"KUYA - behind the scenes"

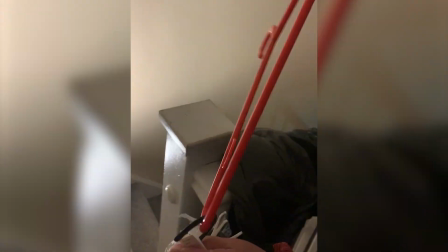[4:27]
The same problem-solving process went with most things like colour matching the kitchen light
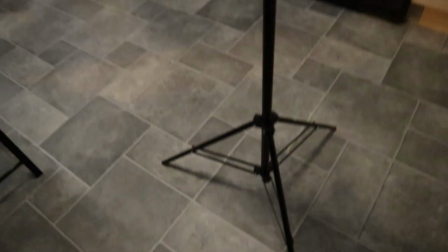[4:33]
with kitchen roll or adding an old tripod head to a light stand to get certain tilt and tan shots.
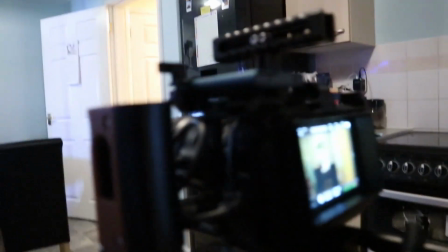[4:40]
Again it all worked.
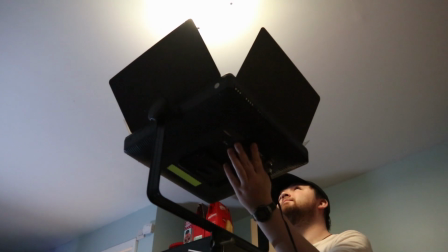[4:43]
Our lighting setups were basic as three-point lighting using different temperatures to create depth and make the shots more interesting.
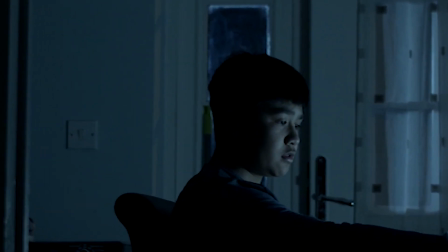[4:51]
We We've done the old Hollywood cheat of having the moonlight everywhere,
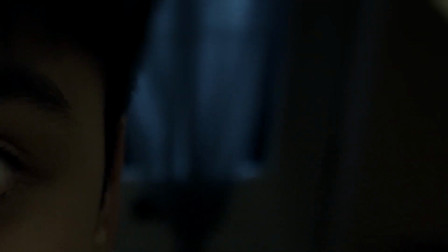[4:55]
so you'll see it at both sides of the house using an LED panel with a blue office folder acting like a coloured gel.
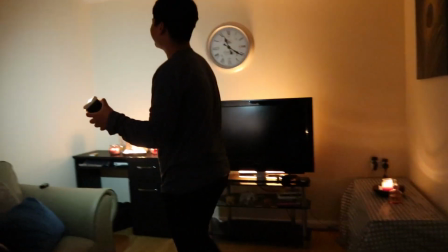[5:01]
We also utilise practical lights with candles to create more of a horror vibe inside the house.
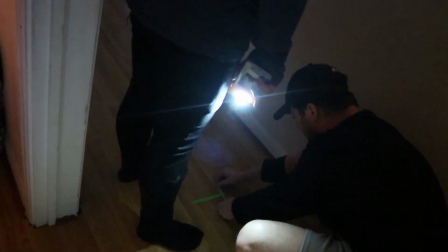[5:09]
All together, including pickups, we shopped for three nights, setting up around 8pm once the sun had set, and finishing around midnight.
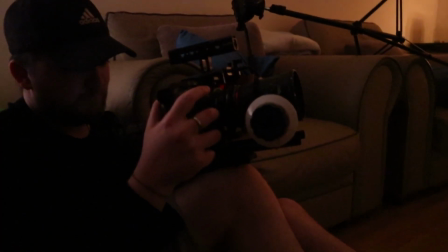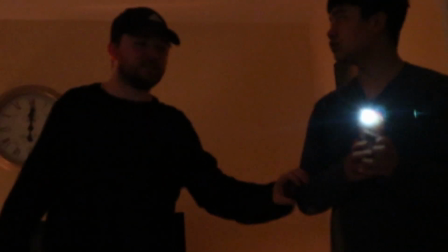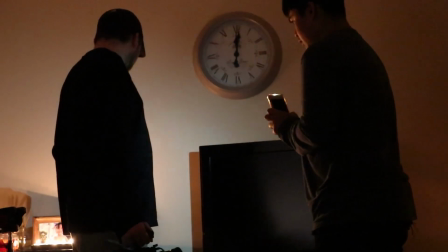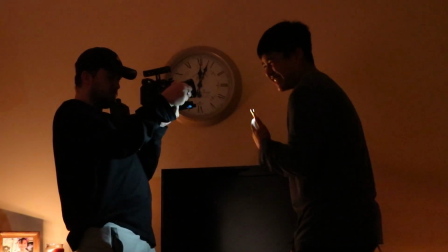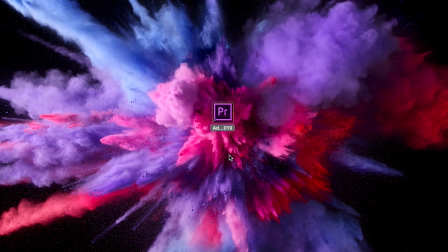[5:40]
Then came the editing, which again wasn't too strenuous, only lasting around four days in between other works.
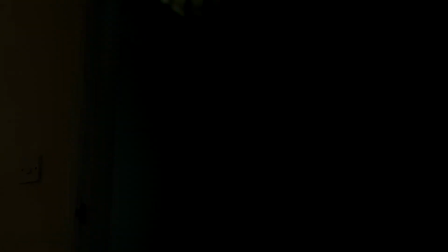[5:47]
A few of the scares in the film, like the shadow of the little girl, were done in post also.
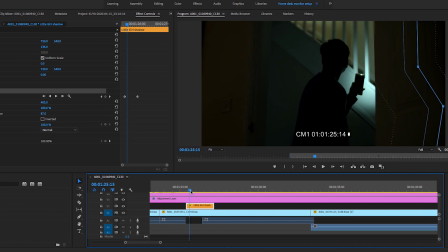[5:52]
It would have been just as easy to have someone drag a piece dark clothing across the camera lens but we just didn't have the hands available.
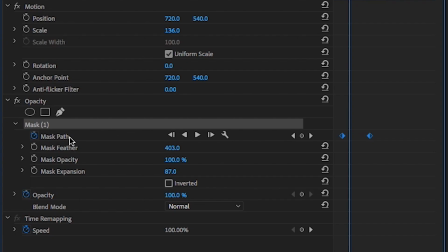[6:00]
So what I did was create a colour mat in Premiere Pro, head to the opacity settings and using the pen tool I drew out a rough shape of three, brought the feathering up to simulate the subject being out of focus and then just keyframed it across the frame.
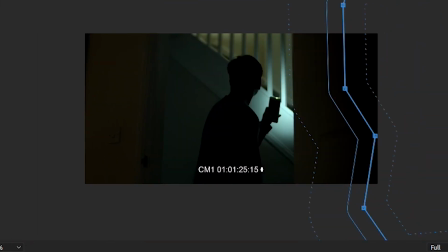[6:19]
Exactly the same with the quick cut on the stairs too.
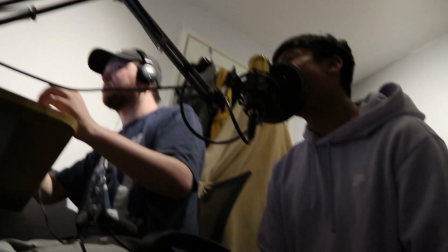[6:25]
As I briefly mentioned earlier, we couldn't record sound live on set, so we had to recreate everything in post.
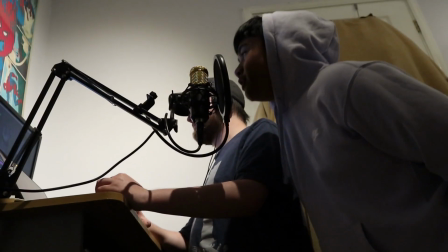[6:31]
We then had to re-record all the dialogue in ADR, which again worked out really nice.
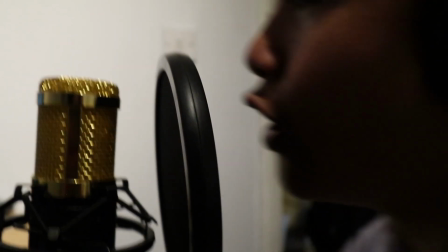[6:36]
I think Brie and Sy had a little bit more fun with it, but they were awesome and nailed their roles so you can't complain.
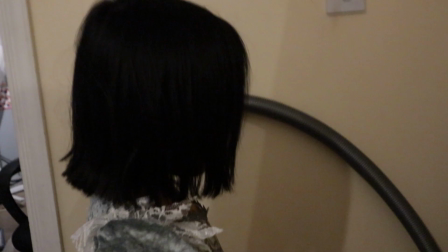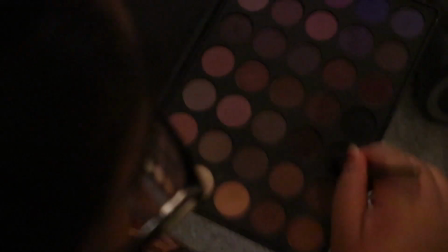[6:51]
the other reason for kind of putting together this video and
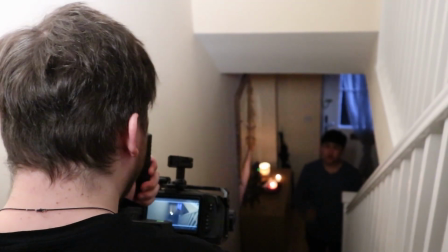[6:56]
making the film was you know just show you that you can still be creative in your
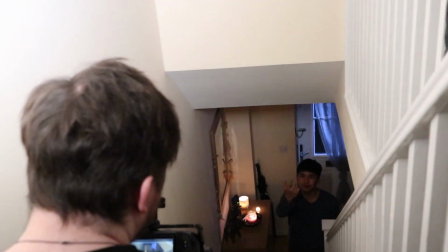[7:01]
home and just use what you've got to tell stories or practice
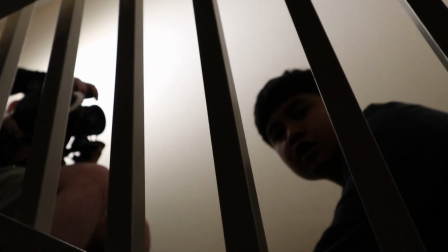[7:06]
your craft or you know just just hone some kind of skill whether it's your
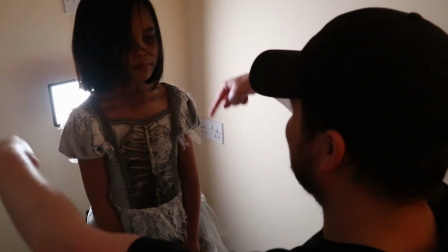[7:10]
writing or composition, editing, anything, you know, you can film on your phone,
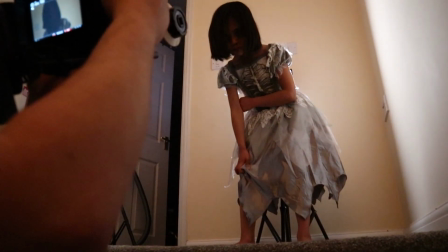[7:16]
doesn't matter what you've got, DSLR, anything, you know, you can chuck something together.
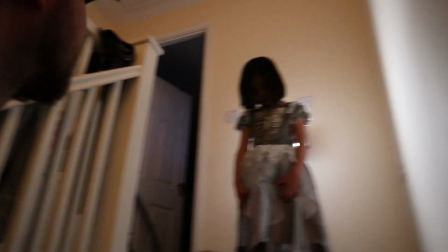[7:20]
And I know that we had access to decent enough equipment and performers and whatnot, but yeah, you could do this with literally anything and anyone at your disposal.
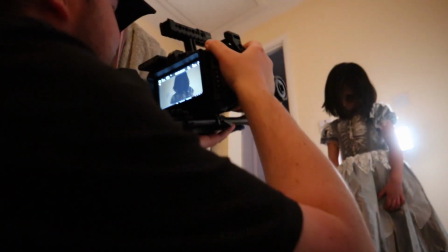[7:29]
And it's a perfect,
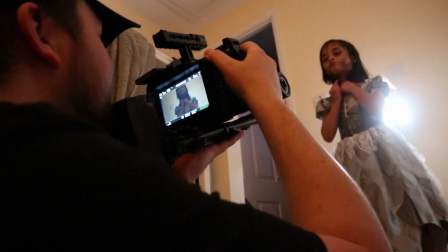[7:30]
this whole time really is a perfect opportunity to really test yourself as a storyteller and find whatever you can to build your story around
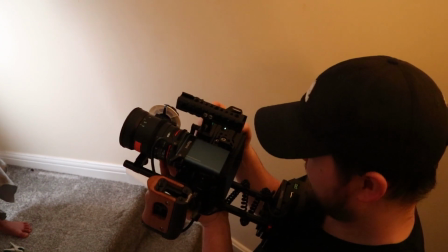[7:38]
that's accessible to you like right now so yeah
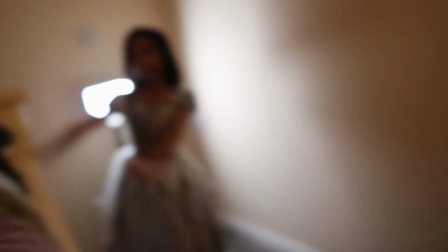[7:43]
we wish you all the best please stay safe and be creative